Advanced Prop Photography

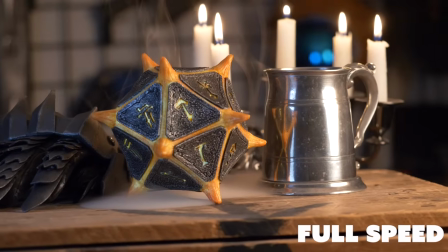[12:22]
So normally we shoot at 30 frames per second. Sometimes we shoot at 60 frames per second so that we can slow it down by half, make it more dramatic. And some of these cameras can shoot even higher than that. So if you want some really dramatic slow-mo, you can shoot that as well. I think the camera Britt's holding right now will do 240 frames per second, which is pretty slow. Just make sure you have tons of light. All right, let's gather our stuff and put together a shot.
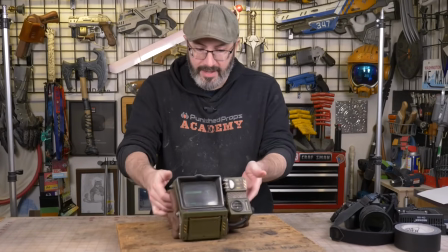[12:49]
First thing, we gotta pick our subject. We're gonna take some nice photo and video of our Pip-Boy.
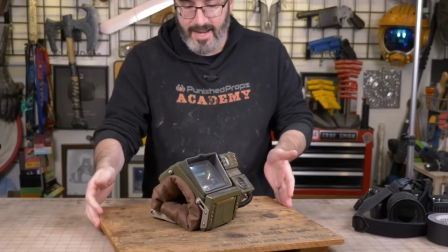[12:54]
This thing has lights. We wanna make sure those are featured. And I'm gonna set it on this cool rustic looking piece of wood that I had before.
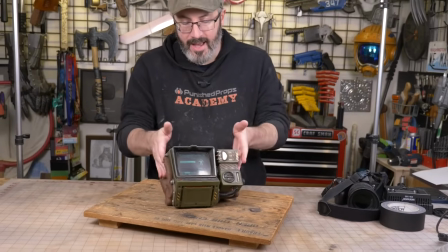[13:02]
And we'll rotate and sort of pose this as we go, as we start taking photos, figuring out what we want.
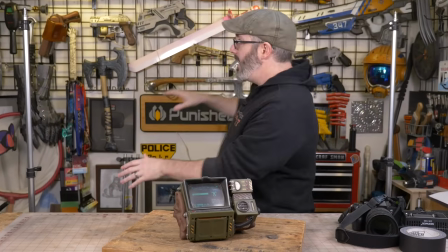[13:10]
But the next step is gonna be to set up the background. Now I like what's going on back here, but I don't want it to be the star.
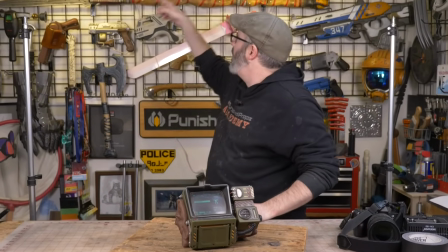[13:17]
I may even turn off some of these lights,
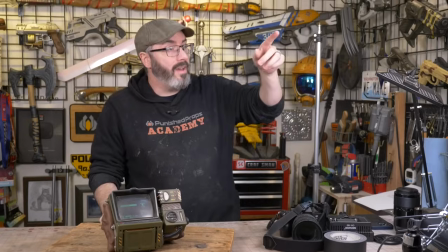[13:20]
or I think what I'm probably gonna do is put some gels on another light and hit this with some nice color as sort of our backdrop.
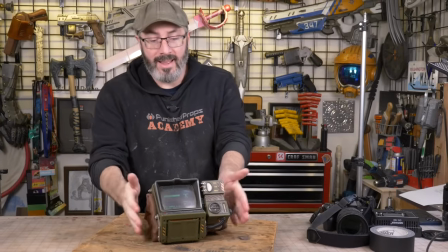[13:28]
We'll make it maybe blue, something cold. And then when I light this, I'll use something warm like red so we get some nice contrast.
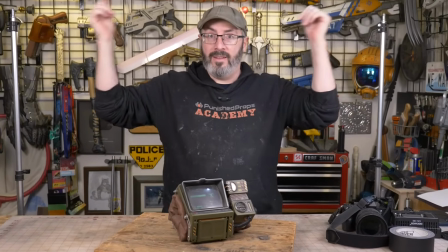[13:35]
So let's set up some lights on the backdrop.
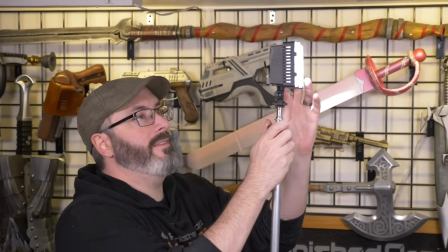[13:38]
I've got just one of my portable LED lights here, and we're gonna grab our gels, which are right there.
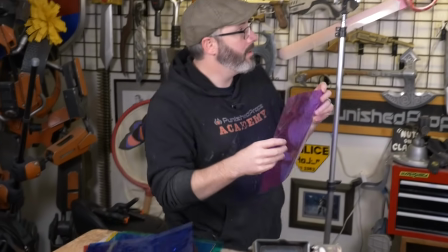[13:45]
And we'll grab, let's do purple. Purple sounds cool. And that'll light our background quite a bit different.
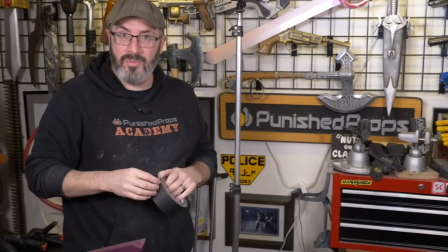[13:53]
I've got this gaff tape here. So I can just tape the gel right to the light, like that.
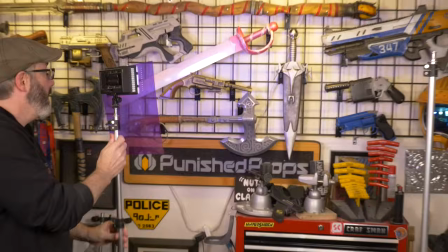[14:02]
And then I can pose this up and down wherever it needs to go. These are kind of competing, so I'm gonna turn those off.
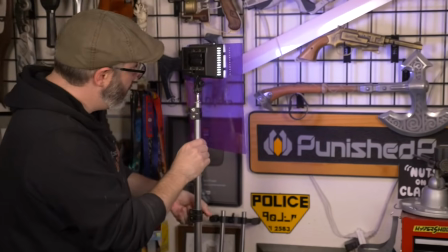[14:11]
And I'm gonna be shooting a little lower, so I'm gonna lower this down. That's pretty good.
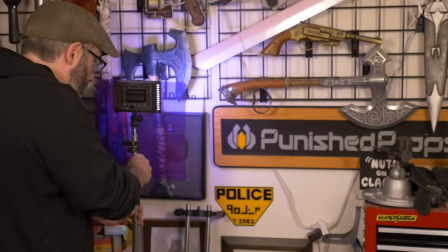[14:16]
I might set up a second one just to get a little more color.
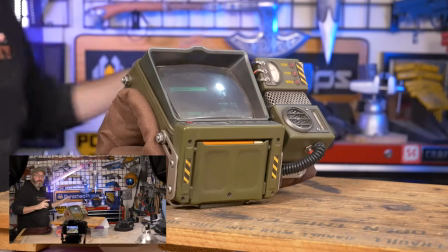[14:20]
All right, we've got two lights set up on the backdrop, a blue and a purple, to make this a little different than the foreground.
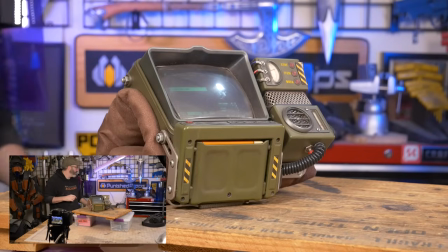[14:27]
You can see in the camera where we're rolling the difference that just a little bit of light makes, but we're gonna do a little bit more with some other lights.
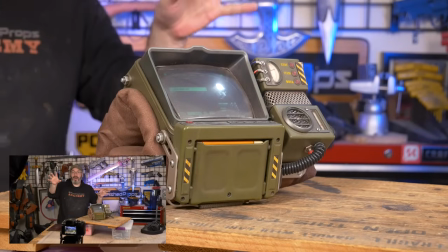[14:36]
So I've got these two soft boxes and I wanna put one almost directly above.
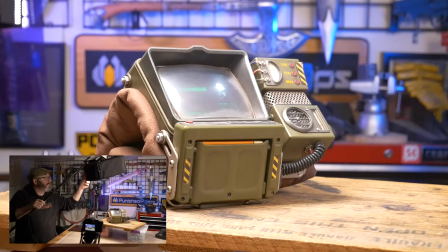[14:42]
In fact, I can just show you. One of my favorite things to do is to get a light directly above the subject like that.
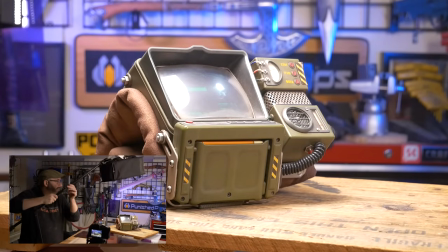[14:50]
Makes really dramatic shadows, makes for great thumbnails. And this isn't colored, so it helps again separate it from the background.
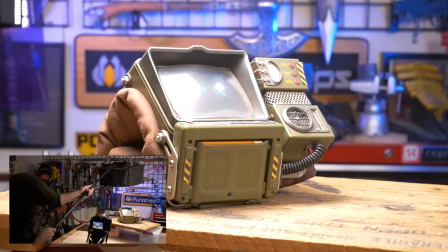[14:58]
In fact, if I look at my camera here, I can even sort of direct it there.
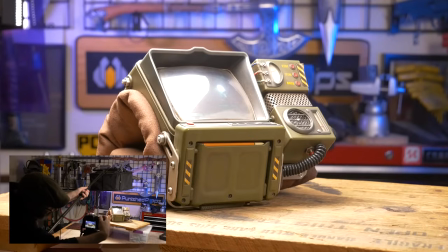[15:02]
I can bump the exposure settings if I really feel like I can get them a little better there.
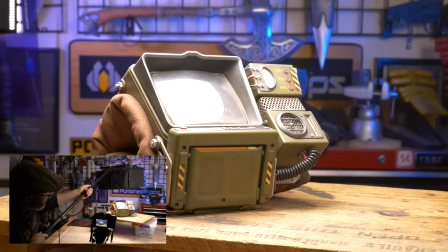[15:11]
But you can see the background is blue, and that sets it apart from the bright subject here.
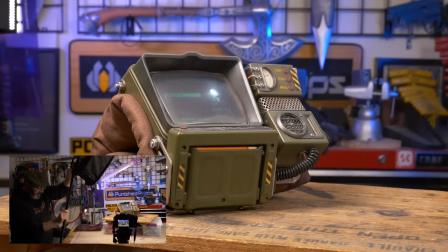[15:18]
I can also use a pair of lights here since I don't have a way to fly this over.
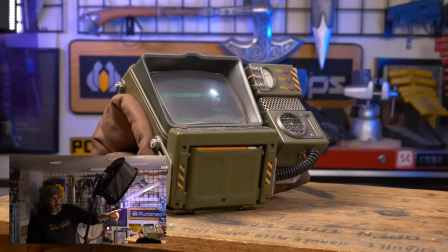[15:23]
So we're gonna do this as, we'll eventually put a color on that, but we'll use the other one as sort of the key light that hits everything.
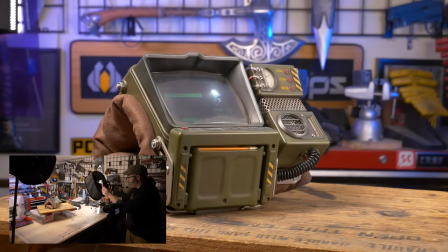[15:31]
There we go. And I also have that big screen on there, so I need to contend with the reflection.
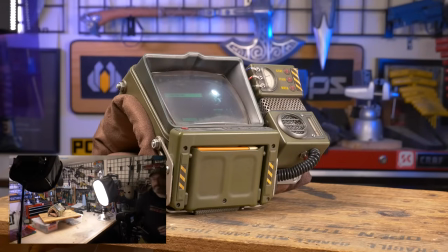[15:37]
So I may end up rotating stuff. But let's put a warm gel on this guy. Got a red gel, super, super warm.
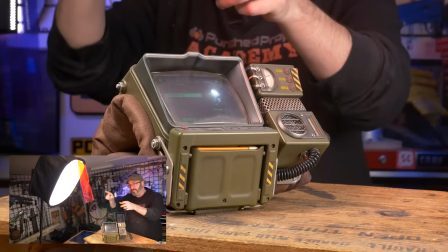[15:48]
And I'm gonna move this light a little bit.
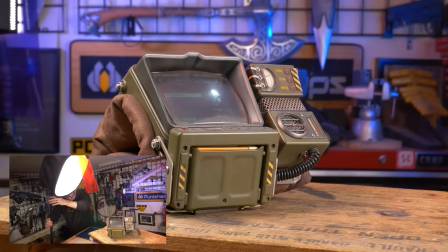[15:51]
And the whole time I'll go looking at my screen and see what the result looks like.
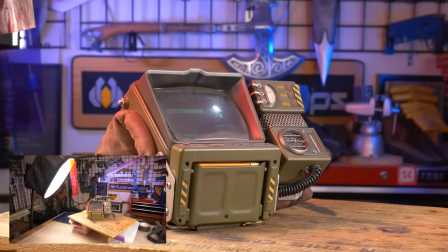[15:58]
Yeah, that looks pretty cool. That really helps set everything apart.
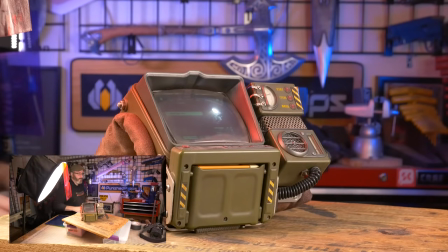[16:03]
Now, the last step here, where's my toy? The last step is fog.
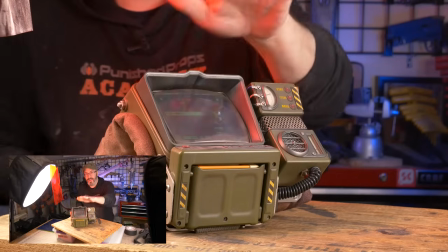[16:09]
Like I said, this will be hazy back here. I don't need the fog on my subject, but we're gonna dump a bunch back here.
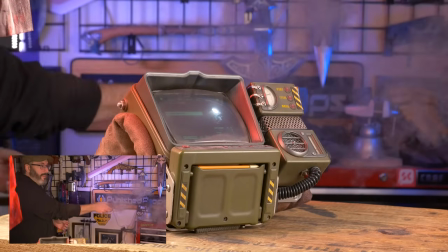[16:16]
And again, it'll help separate the background, create that nice contrast.
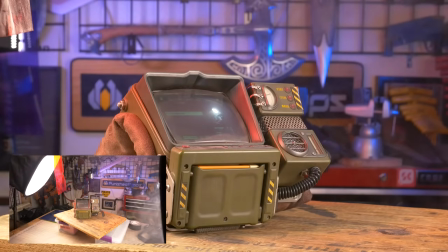[16:23]
And that looks pretty cool. In fact, I think I went a little high with that. Let's go lower.
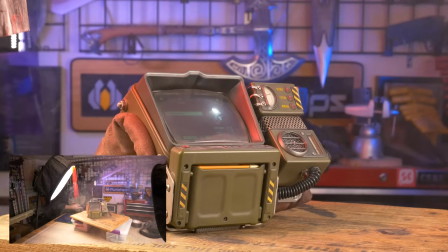[16:29]
So the fog will wanna go up.